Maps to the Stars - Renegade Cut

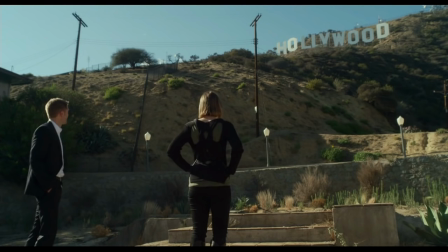[0:03]
Maps to the Stars is a 2014 drama directed by David Cronenberg.
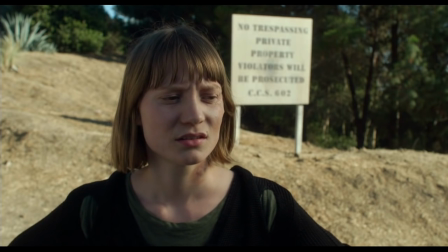[0:07]
The screenplay was written by novelist Bruce Wagner. A young woman named Agatha arrives in Los Angeles to see her child brother Benjie.
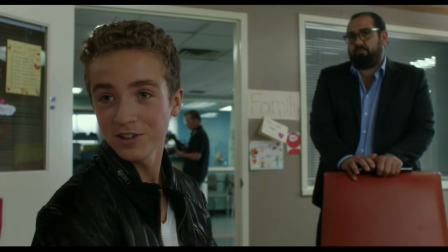[0:15]
Agatha had been lost to her family for a long time after she started a fire that was very nearly fatal.
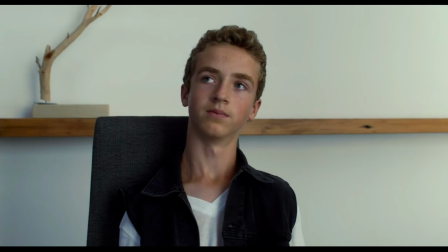[0:21]
Her madness may be the result of the fact that her parents are also brother and sister.
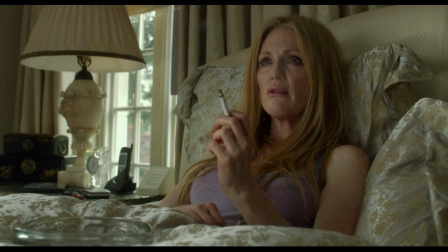[0:26]
Agatha is similarly affectionate towards her own brother. Havana, an aging, self-destructive actress, hires Agatha as her assistant. Havana is hoping to play a role in a remake of a film that once starred her actress mother.
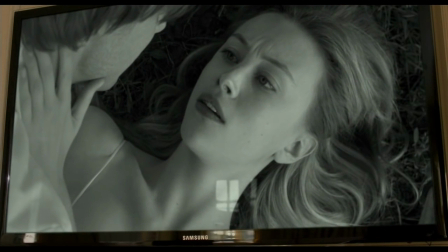[0:40]
The mother was also sexually abusive, another case of incest.
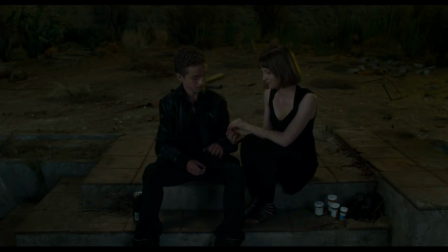[0:44]
After Benjie loses control, kills a dog, assaults a child, and fails in his sobriety,
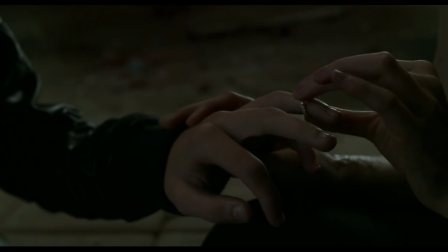[0:50]
he reunites with his sister, has a mock wedding ceremony, and they both commit suicide.
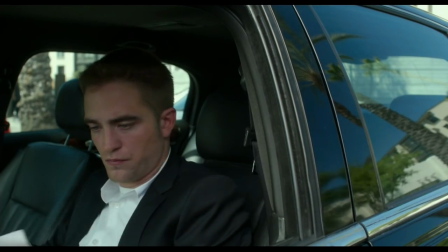[0:56]
The visual style of this film is dominated by framed shots of individual characters.
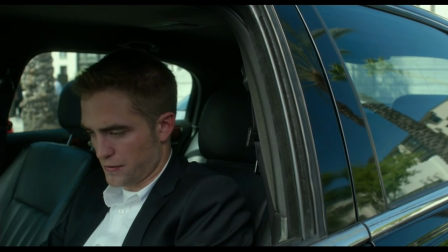[1:01]
We rarely see two characters appear on camera at the same time, except when necessary.
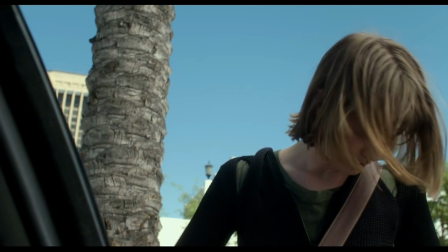[1:06]
So, why was this done? Firstly, let's look at the more common use of filming dialogue scenes.
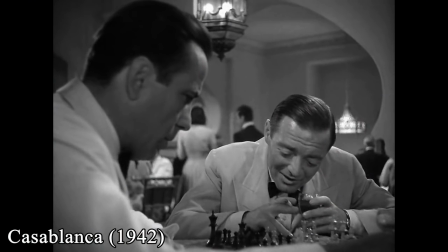[1:12]
This is a simple scene from Casablanca in which two characters are exchanging words.
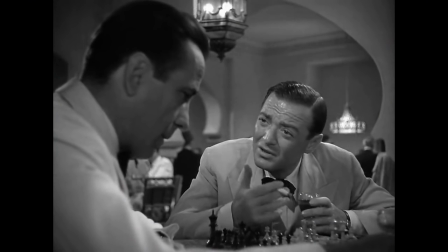[1:16]
They both have about as much to say as the other, but one is positioned higher, winning the exchange.
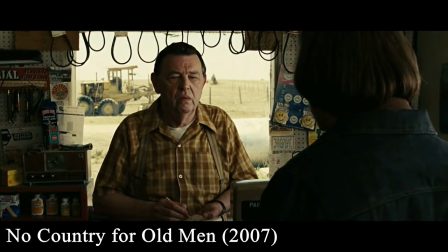[1:21]
And this is classic over-the-shoulder dialogue in which we go back and forth between the two characters, camera 1 and camera 2.
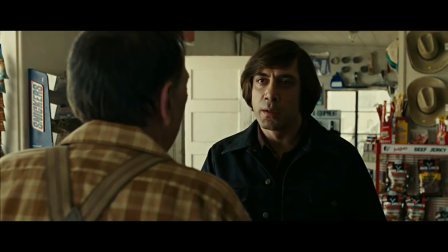[1:28]
At a wide angle it wouldn't mean too much, but as we are pulled in so tight,
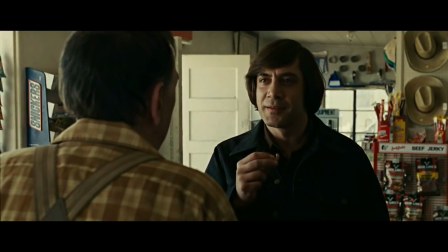[1:33]
we can tell this is a tense scene even without hearing Anton Chigurh threatening the shopkeeper.
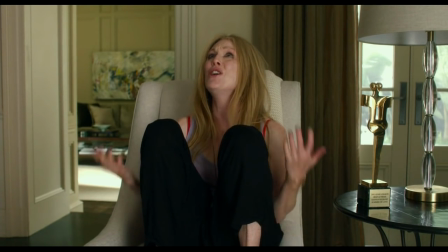[1:38]
So what does all this single character framing do? It can have several purposes. Sometimes it's just an average beauty shot, but in Maps to the Stars, its use,
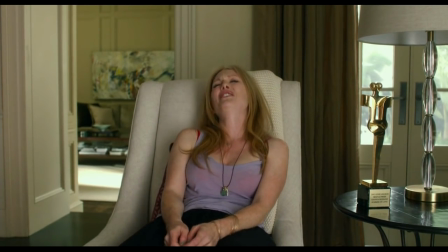[1:47]
in fact its purposeful overuse, is meant to give a sense of isolation for these characters.
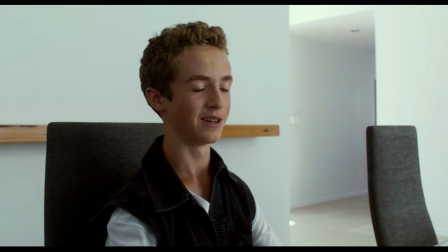[1:52]
They are talking to each other, yes, but because of the way the shots are framed, the director is letting us know that they are not really communicating with each other.
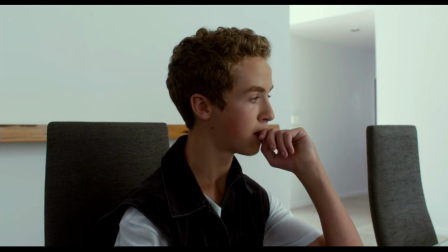[2:01]
That they are two people inhabiting the same space, but not actually connecting. By showing this literally, it gives us this information figuratively.
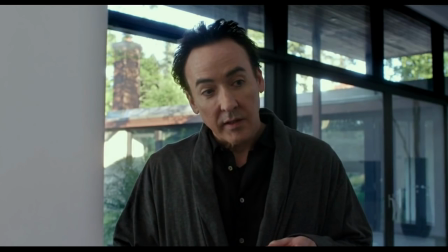[2:10] Pray that those that eat, the things that are eaten, and the actual eating be universally devoid of self.
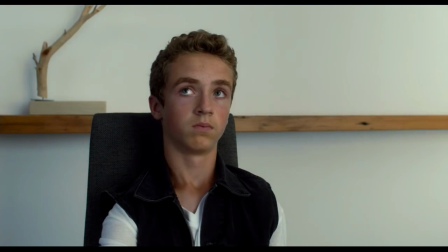[2:16] Don't you love it? I'm going to my room.
There is more though.
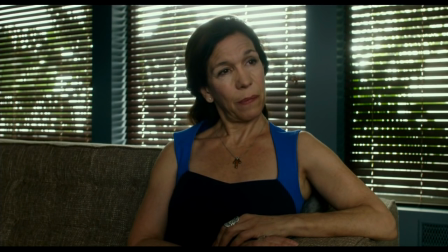[2:21]
All the characters in these framed shots are portrayed in close-ups in which they are talking to someone off camera, but just off center.
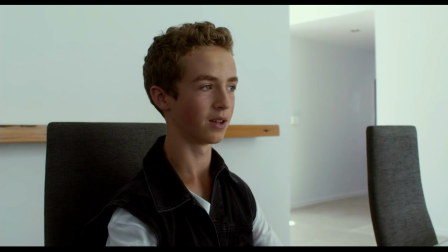[2:29]
In other words, in all of these framed shots, they are never looking directly into the camera.
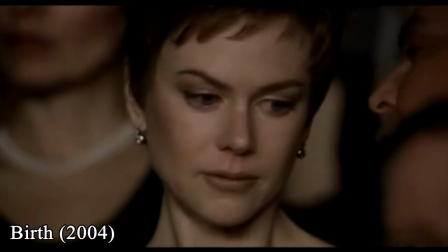[2:33]
There is a power to this, a meaning. Looking directly into the camera often conveys a sense of urgency, intimacy, danger, or all three.
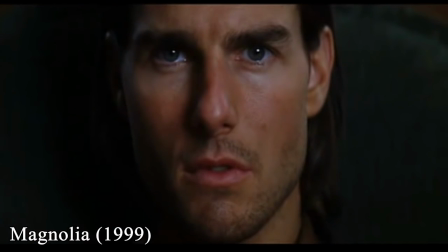[2:43] What am I doing? I'm quietly judging you.
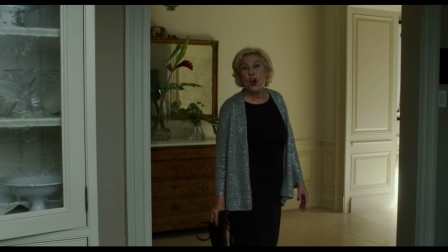[2:52]
Being frequently framed and frequently looking just off to the side is interview style, the manner in which people in documentaries and television interviews are framed.
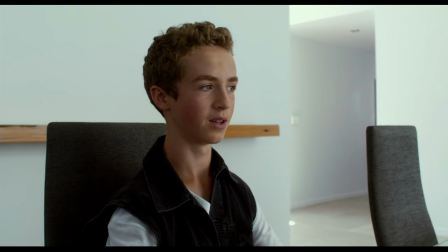[3:01]
In doing this, Cronenberg gives us a sense of realism in his nightmare world.
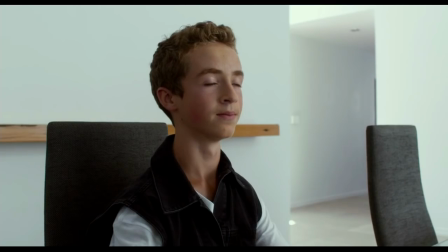[3:06]
Switching gears completely, let's broach the uncomfortable subject of incest.
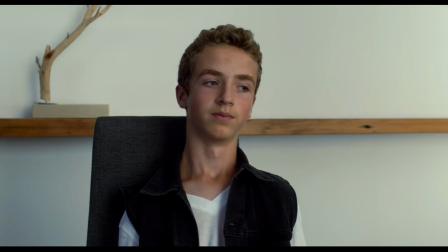[3:11]
It is front and center in this film, touching on the threads of all the interconnected storylines.
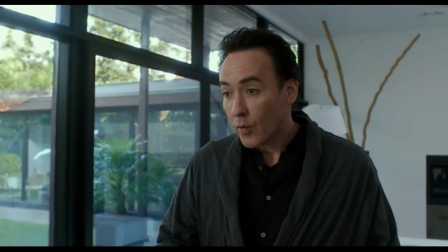[3:16]
Stafford and Christina Weiss are brother and sister. They are also married with 2 children.
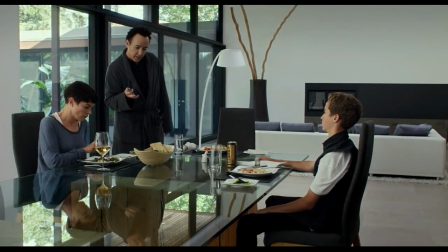[3:21]
They claim that they were unaware of their sibling connection until after they were already a couple.
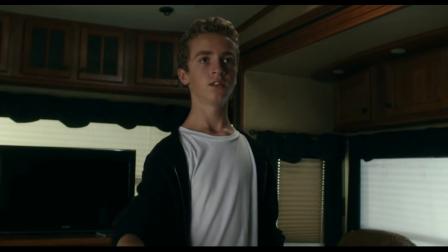[3:26]
Their son and daughter, Benjie and Agatha, are both absolutely horrible.
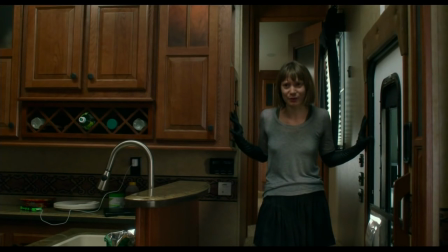[3:30]
While the film does not expressly say this is because of their genetics, it seems to be the implication.
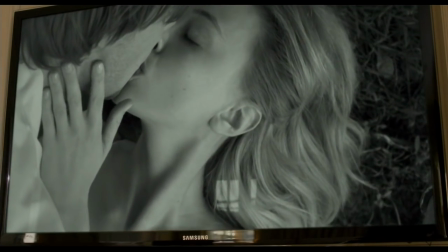[3:35]
The use of incest in the narrative of this film is not meant to address actual sexual relationships between parents and children, or brothers and sisters.
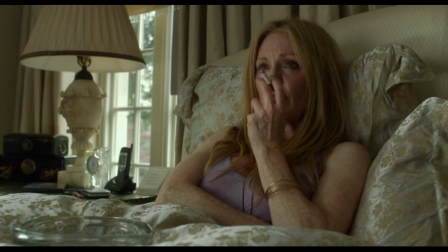[3:44]
It's widely reviled already.
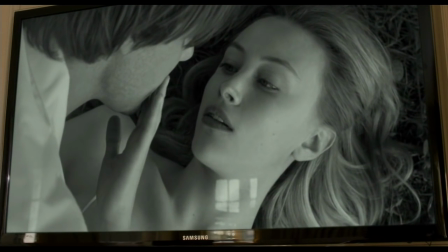[3:46]
Rather, Maps to the Stars shows us abuse and unhealthy relationships to give us insight about what it's like to grow up in Hollywood.
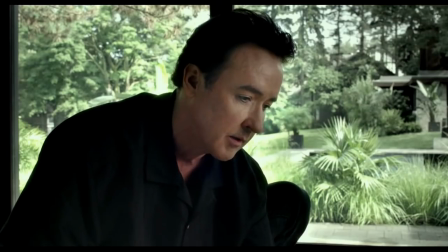[3:53]
Actor John Cusack, in an interview about the film, had this to say, quote, "The culture just eats young actors up and spits them out.
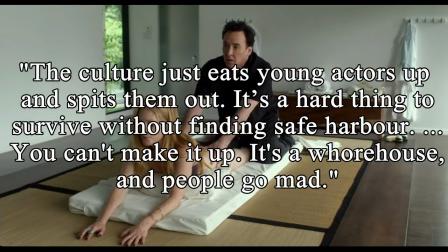[4:01]
It's a hard thing to survive without finding safe harbor. You can't make it up. It's a whorehouse and people go mad."
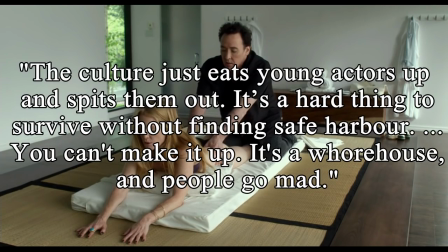[4:08]
Unquote.